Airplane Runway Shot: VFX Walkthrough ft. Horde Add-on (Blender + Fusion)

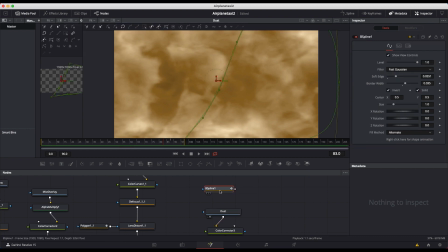717s
Then I've used a another mask here to act as, you know,
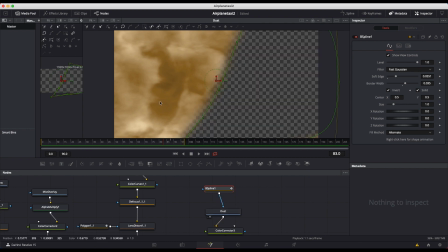721s
that window seam so that the dust would only show up on the composite outside of the window. And then, you know, I've color corrected the dust a little bit, decreased the contrast a bit, lifted the shadows, and then finally I've used this merge node to comp it onto our footage.
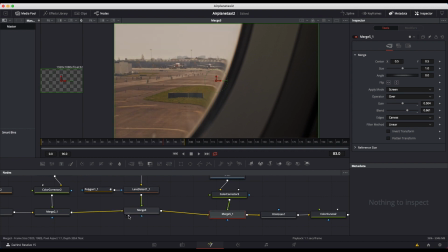734s
So here you can see with the dust and then before without the dust. And yeah, I thought that blended our shot in nicely. Also for this merge node, I'm using the screen blend mode so that our dust is not quite as prevalent.
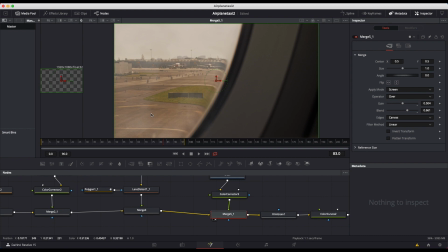748s
So I've just taken that piece of stock footage and I've just dialed it back so it's very subtly just passing by the camera from right to left outside the window here. And yeah, essentially that's it for this shot. I've added a little bit of foam grain with this foam grain node.
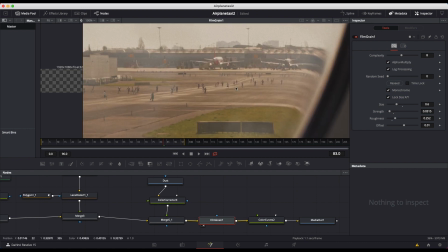761s
You can kind of see it there if we zoom in, you can see that we've added a little bit of film grain to it. It might be a little too much depending on your taste, but I decided to go for it on this one.
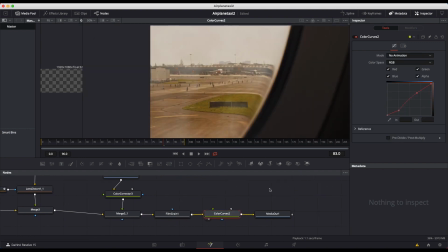769s
And then I've added a little bit of color curves, deepening the shadows a bit so that we have a little bit more punch there.
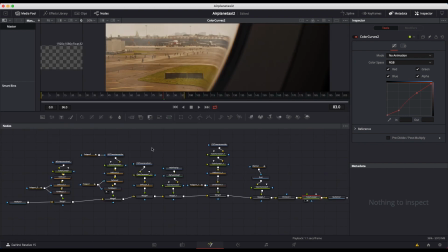775s
And yeah, that was our final shot. When you get down to it, pretty simple compositing tree.
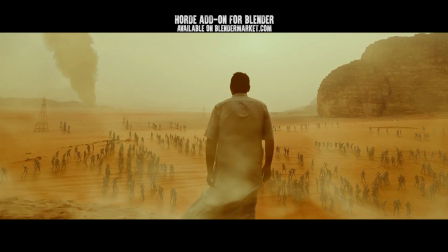779s
When you break it all down, it looks really complex when you're not familiar with node compositing, but it's actually a pretty simple composite.
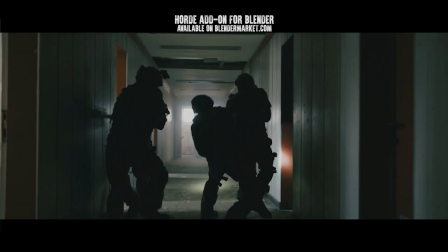786s
Anyways, guys, that is it for this video. I hope it was helpful. As always, feel free to leave a comment if you have any questions or suggestions in the comment section below.
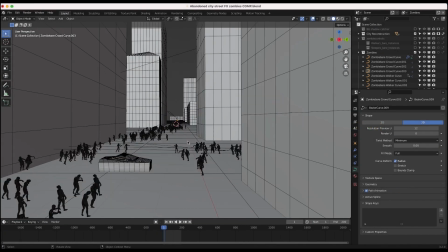792s
Subscribe if you're interested in more visual effects content, and I'll see you next time.